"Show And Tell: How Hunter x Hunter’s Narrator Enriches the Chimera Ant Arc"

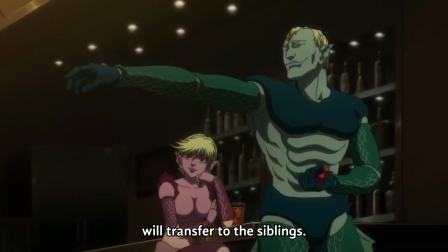By doing so, Killua's vengeful victory over them is that much sweeter because we know just how powerful of a mobility he's facing and just how few limitations it has.
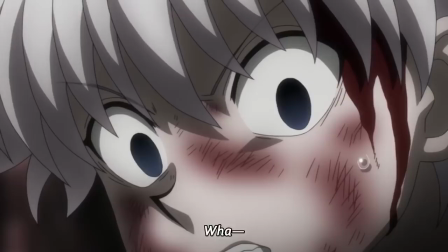However, this descriptive narration is delayed in order to fully place the audience in Kilo's panicked mindset.
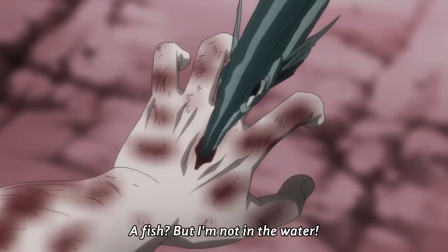We get the best of both worlds, the confusion and speculation that comes with being blindsided by such an ability, and the realization of the stakes when it becomes fully explained.
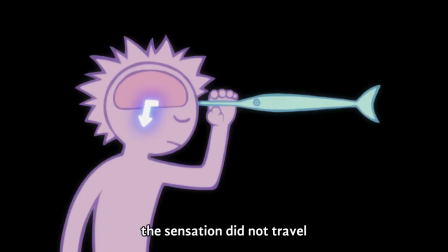We also get an explanation of how Kilo was able to overcome their ability, clearly laying out his clever use of Nen. Togashi is once again making sure things are absolutely certain in the minds of the viewer, using narration as a tool to do so.
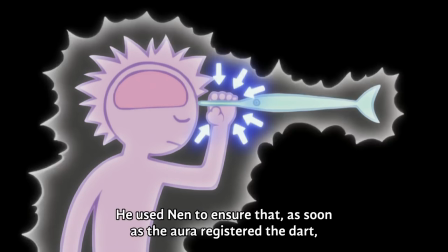Nen is a remarkably versatile power system that manages to be simple and extremely complex at the same time.
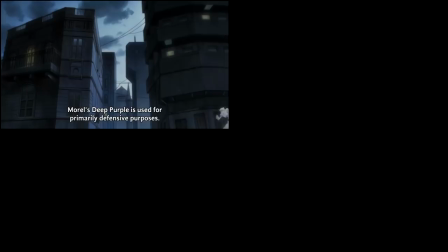It is due to this that Togashi takes it upon himself to delineate the ins and outs of each character's ability.
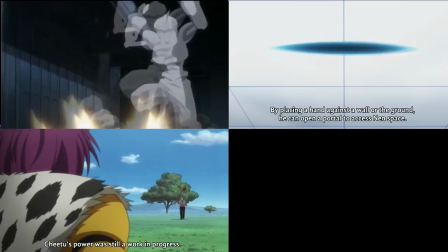From the Ortho siblings on, he describes the abilities of Morel, Nov, Chih Tzu, Layal, and so on.
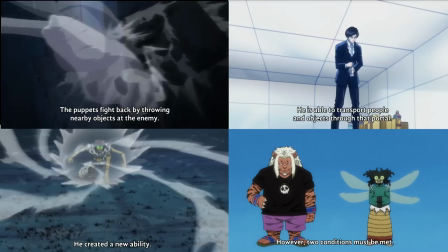Having everything be clear in the mind of the viewer is incredibly important when it comes to something like Nen, because even though it seemingly follows carefully laid out rules and restrictions,
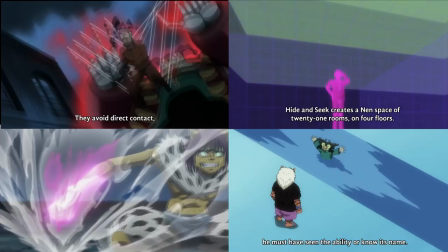its variety branches forth more than lightning. What we the viewer get out of this is an increased appreciation for both Nen and the creativity of the characters who use it in staggeringly inventive ways.
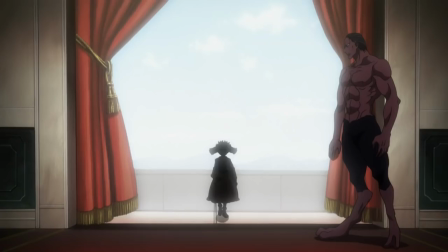Hunter x Hunter is obsessed with supplying its audience with knowledge for them to do with it what they will. A lot of this knowledge is brought to us by the narrator.
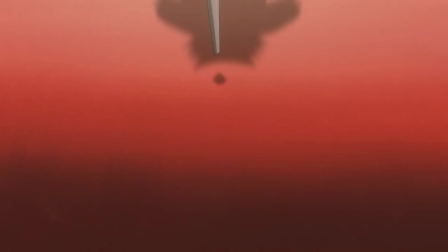In fact, the narrator seems to become a character of his own within the Chimera Ant arc, presenting information in a markedly biased manner as well as abusing his omniscience.
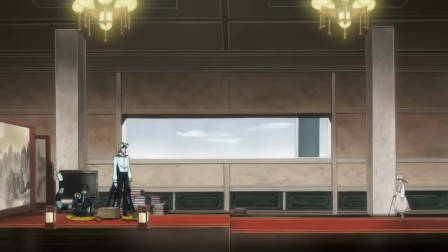The introduction of Komugi, for instance, is absolutely steeped in foreshadowing. In combination with his constant explanation of things, this reflects his usage as a medium for literary devices.
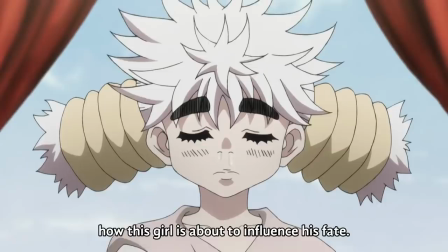Drama and dramatic irony are created when the audience knows things that the characters do not, and ramps up tension and emotional impact.
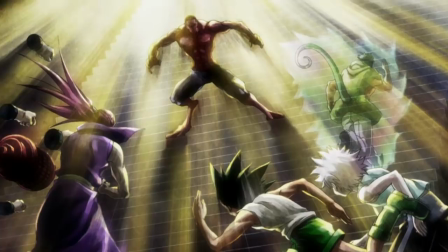When Noeve infiltrates the palace in preparation for the invasion, we find ourselves on the edge of our seats because Noeve has no idea that this is his absolute best chance to succeed.
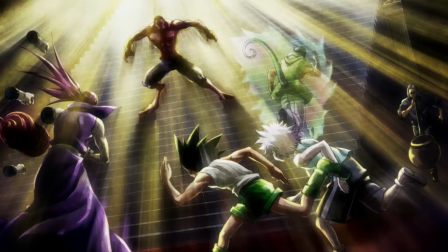But it is not until the arc's pivotal turning point that the narration crescendos into a resounding forte, the palace invasion.
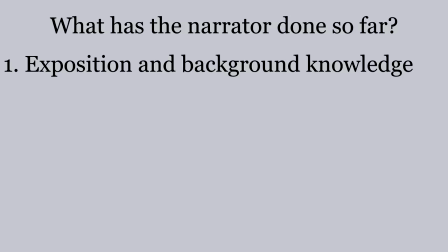Before we delve into the meaningness that is the palace invasion, let's review what the narrator has done so far. He's provided exposition and setting as well as common background knowledge. He's articulated the backstory of a character, Jairo's ideals and motivations. He's wholly explained several Nen abilities.
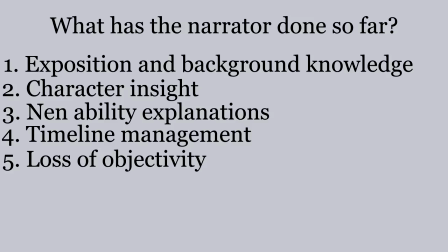He's managed the timeline of crucial events, and he's become less objective as time goes on, punctuating key, or humorous moments
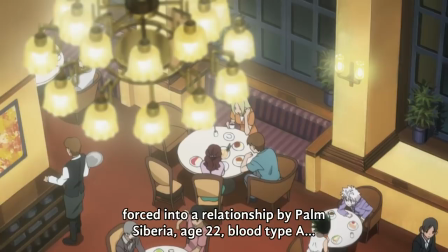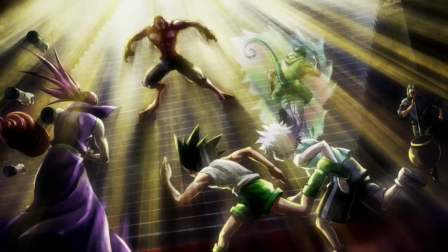with his own interjections, as well as blatantly foreshadowing future events. All of the actions of the narrator thus far become even more pronounced after the palace invasion and he becomes a driving force for the narrative. narrative.
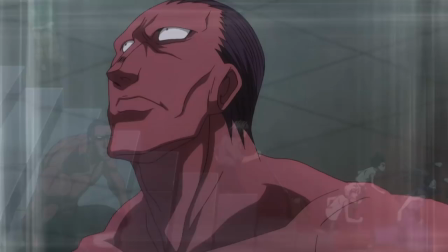This is necessary due to the nature of the invasion, but in addition to that, this narrative flair brings a far greater emotional payoff to events in the arc with the narrator's eloquence and timing.
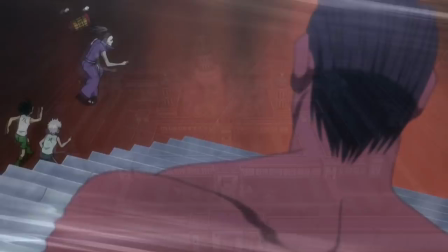The palace invasion kicks off in episode 111, and by episode 117 the narrator informs us that only a whopping 3 in-universe minutes have passed.
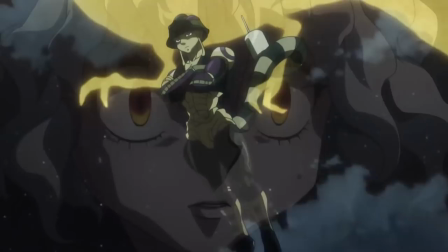At first this seems absurd considering the viewers watch more than 2 hours of content, but at the heart of this is the reason for the necessity of the narrator.
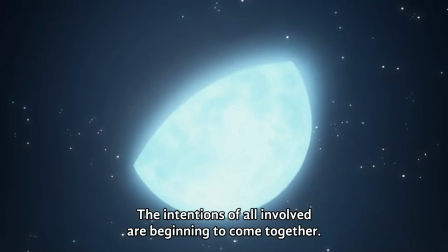From the instant the invasion starts to where we find ourselves in episode 117, countless important events and storylines have commenced and branched seemingly exponentially.
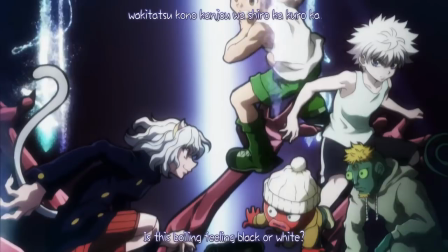In addition to this, the very mention of the time passing tints the events of the last six episodes in an epic light, reframing the happenings in a way where the audience is able to feel the massive scale and grandness of what's going on.
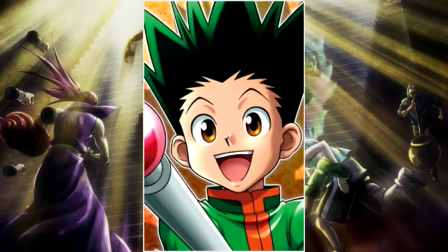An incomplete list of characters who follow the thoughts and actions of from episodes 111 to 117 in no particular order include Gon,
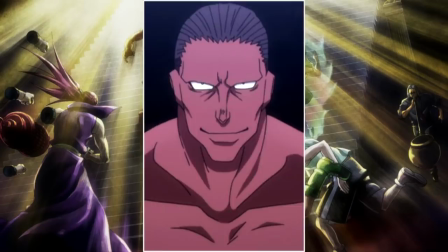Killua, Knuckles, Shoot, Morel, Ikago, Welfen, Bravada, Poof, Pizzo, Yupi, Meleron, Zeno,
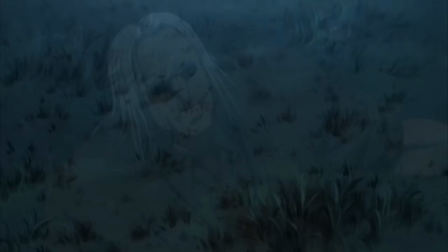Netoro, Meruem, and so on and so on.
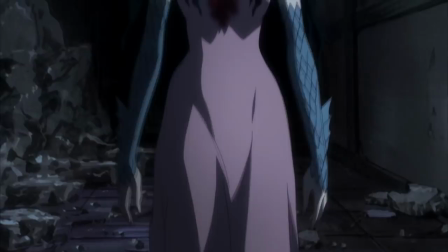Throughout the arc, multiple storylines develop simultaneously and begin to intertwine with one another, such as when Amorel reunites with Knuckle and when Killua runs into Palm.
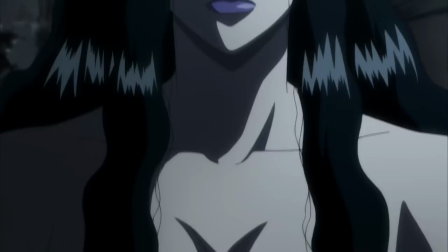In order to adequately ground the viewer and prevent confusion, the narrator acts as a sort of guide,
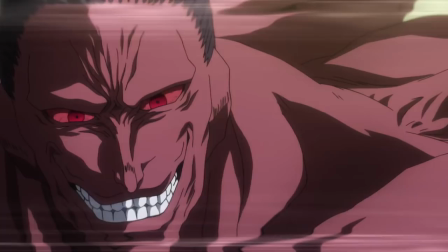slowing down time and jumping back and forth between plotlines to provide a mental map as to what is happening and what times.
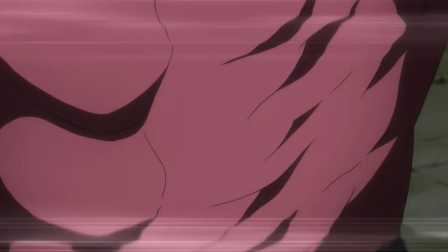While controlling time, the narrator also seemingly takes control of the camera. He'll be explaining something and suddenly mention new developments as they come into frame while the camera will cut to them as they happen.
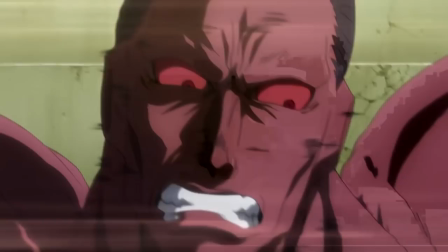In fact the narrator becomes almost similar to a director, managing shots and withholding information out of frame until they become relevant.
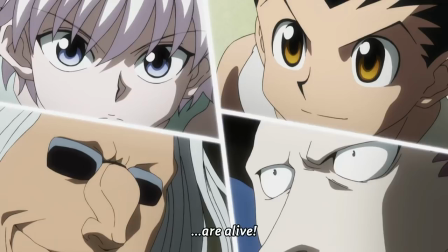What this all comes back to is knowledge. Hunter x Hunter's narrator is the king of context and through this context our enjoyment of the series is improved.
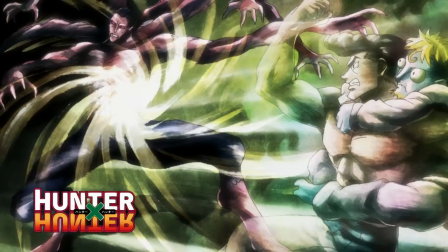Context is able to give more emotional weight to events and the motivations behind our favorite characters.
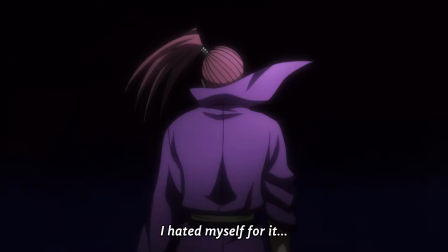In the episode where the palace invasion starts the narrator brings to our attention that the only reason Pito notices Netoro and Zeno is pure instinct and chance.
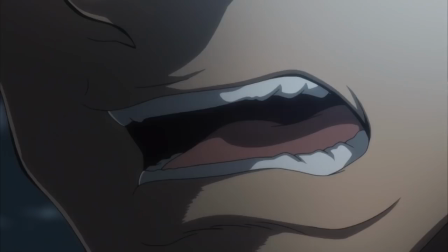In episode 112, we're given more insight into Shute's character, and a little later his and Knuckles' relationship, making Knuckles' determination to save face for him and his friend hit all the more harder.
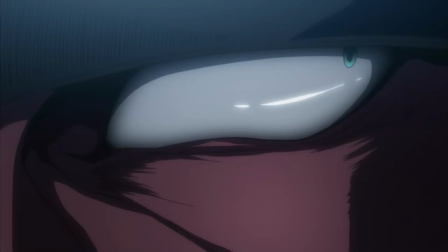In episode 121, the narrator informs us with his omniscience that the most optimal solution for Yuppie to take would have been to kill Morrell, Knuckle, and Meleron on the spot.
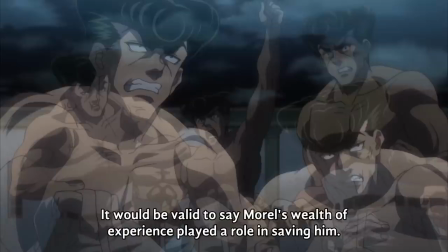Consequentially, we understand the gravity of Yuppie's newfound respect more thoroughly. And just before that, Morrell makes a hasty decision to see Smokey Jail, but we learn by doing so,
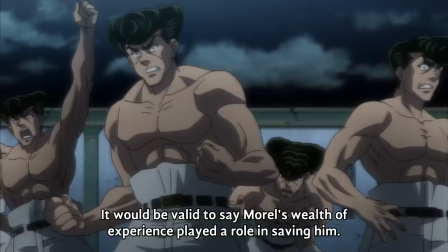he's able to arrive just in time to support Knuckle, and that he does this purely subconsciously out of experience.
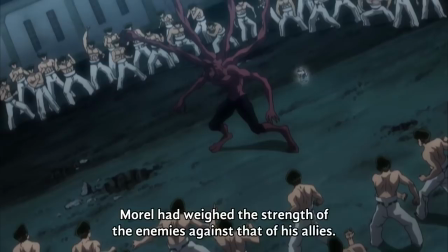I can only describe the feeling that these moments of context bring as epic.
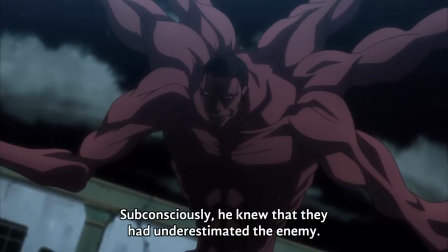Through all the knowledge we're so graciously given, we're able to appreciate just how grand and impactful everything happening is.
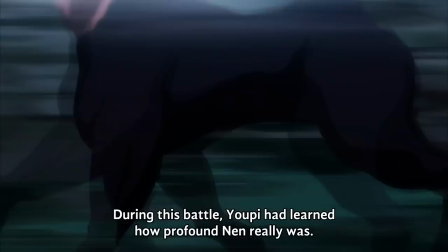And not only that, but once again, this accomplishes something that Togashi saw from the beginning, to drive points home.
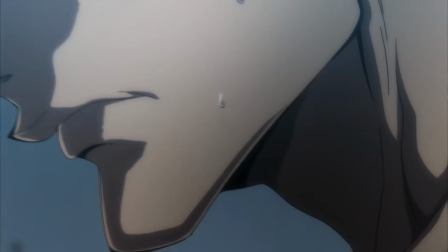We're able to watch Yuppie as a character transform and sift through the complex emotions rolling under the surface.
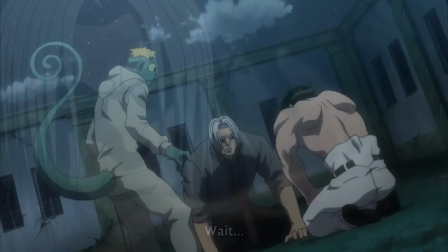And as a consequence, we sort of understand when Knuckles says he can no longer see Yuppie as an enemy, because he and Ant showed them humanity. The narrator is used in this way to change our perspectives and expectations and deliver thematic payloads.
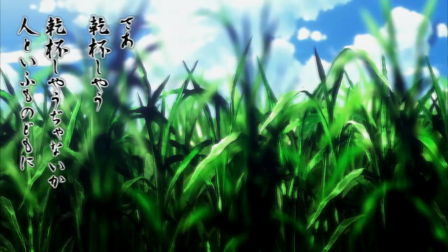For example, at the end of the arc he provides us information regarding the true Digo's whereabouts, how he had left Ysgorto to an imposter.
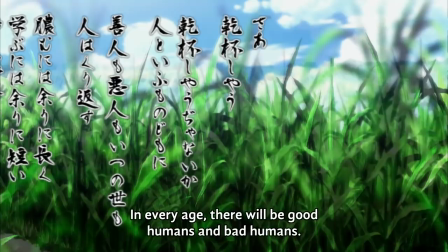On the surface, there's really no reason to tell us this other than interesting minutiae acting as filler, but dig a little deeper and this seemingly small tidbit of information serves a greater thematic purpose.
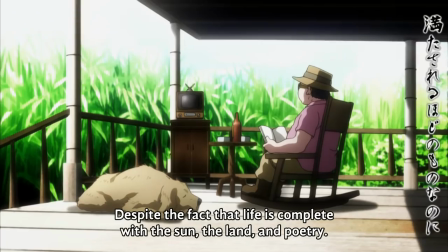Digo, like Laertes in Shakespeare's Hamlet, acts as a foil to Meruem.
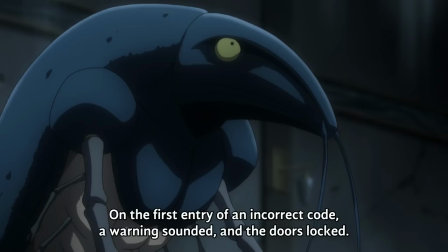Because while Meruem starts out life brash and eager to assert his power, he eventually recognizes something that Digo knew from the beginning.
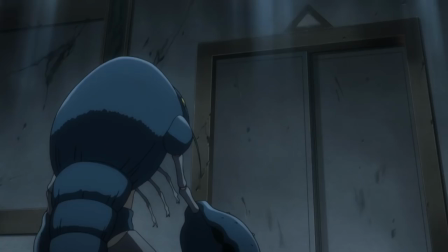That true power comes with living a life that you choose for yourself. Part of the reason why the Khmer Ant arc has this air of epicness is due to its narrative style.
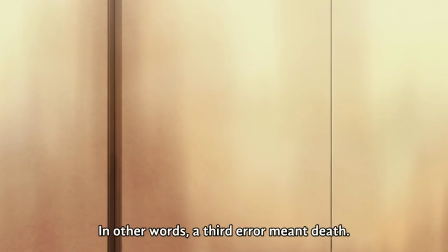It shares similarities to the epic poems of old, the Beowulfs, and Odysseys you've all read in English class.
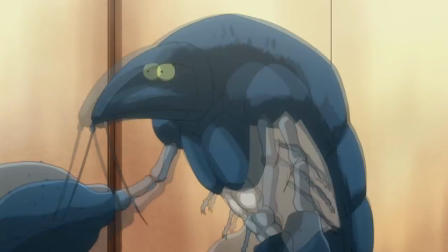I mentioned above that Hunter x Hunter's narrator acts as a medium for literary devices, almost as if his words were actually text-read aloud.
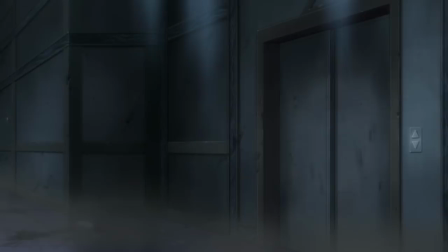In episode 119, he sets up an obvious Chekhov's gun that is fired to great effect a bit later, and he utilizes poignant metaphors and sets up more foreshadowing throughout the arc.
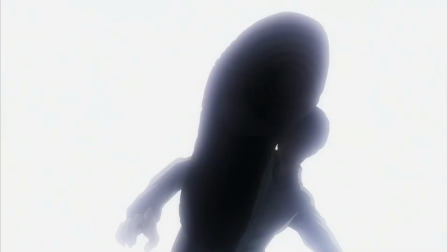Toward the end, he frames himself as a representative of humanity as a whole, proclaiming the memorable words, we're far worse.
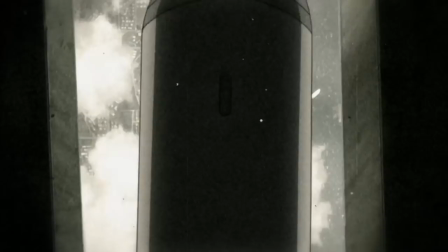The idea that one should show, not tell seems like an obvious rule of writing today, but in the past this guideline was actually taken as sign of poor writing.
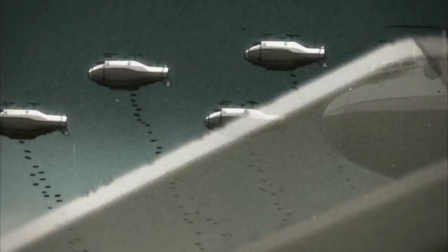Friedrich Spielhagen, the German novelist, argued that only a detailed description of characters, events, and actions is in accordance with the laws of the epic, and hence should be rated superior.
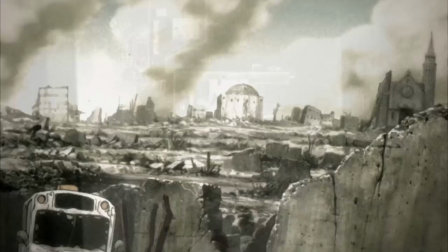Instead of show, don't tell, you could say that Hunter x Hunter embraces a kindergartner's ideology. Show and tell.
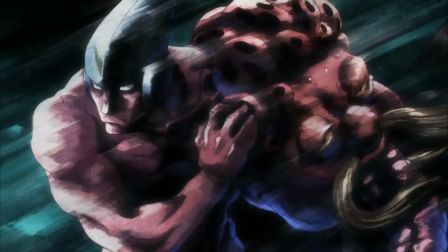There are a number of scenes that demonstrate the usefulness and benefit of the narrator. Netoro's entrance and backstory, the description of Yuppie's inner turmoil, and of course the spectacular reveal of the poor man's rose.
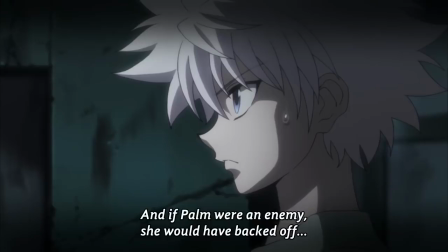But the episode I feel most encapsulates how well the narrator is used is when Killua confronts Palm. In the beginning, the narrator brings our attention to Palm, and then Killua is able to think out what is the reaction to or should be.
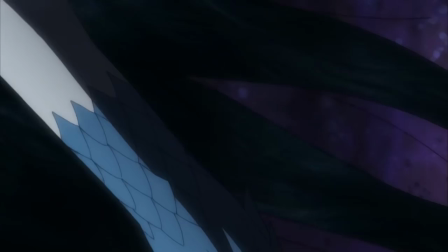After suspicion comes across to the audience, and Palm goes crazy, easy, the narrator explains her ability, allowing us to understand Killua's own worry about the situation.
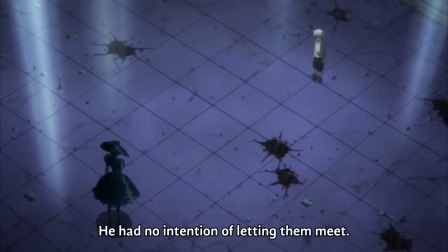Killua then shifts his focus from attacking to trying to have a discussion with Palm, to which the narrator informs us of his true intentions.
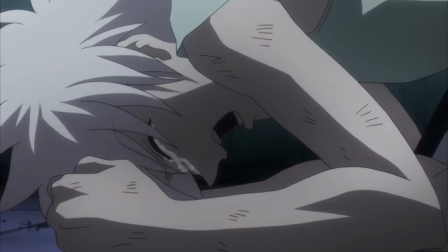However, it is due to this that makes Killua's eventual breakdown all the more powerful, because we know that he was just trying to buy time, but couldn't keep his doubts and insecurities about Gon from escaping.
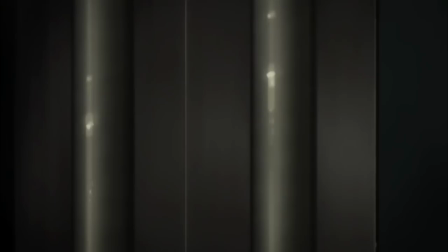From here, Palm pauses a moment before defying Poof, prompting the narrator to explain the events that were hidden to us previously, about exactly what happened to Palm all those episodes ago.
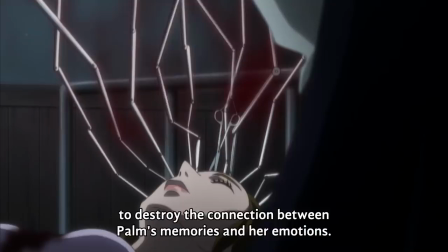And it is due to this that we get context about how Palm's able to turncoat easier than the other ants, as well as their creative actions, and the experimentation that Pizzo and Poof were performing.
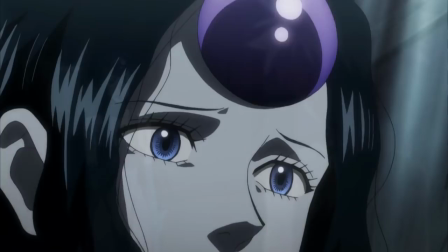This scene really shows how the narrator strikes a balance between show and tell, providing context when it enhanced the episode and backing off to allow emotion to take the spotlight.
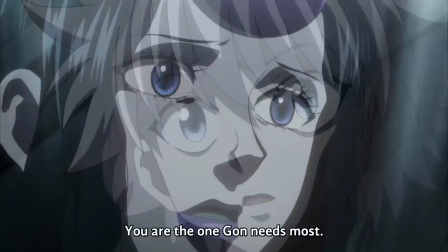Which is what the narrator does consistently throughout Hunter x Hunter. Some would argue that the narrator's job is to be invisible.
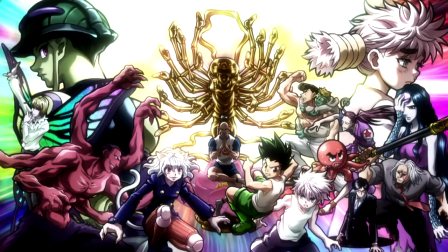Hunter x Hunter says otherwise. But of course this is just what I think. What did you think about the narrator? Unnecessary? Epic? Ham-fisted? Leave your thoughts in the comment section below, and be sure to subscribe and like the video for more content. And of course, if anything I said was wrong, I'm sorry. I must have stuttered.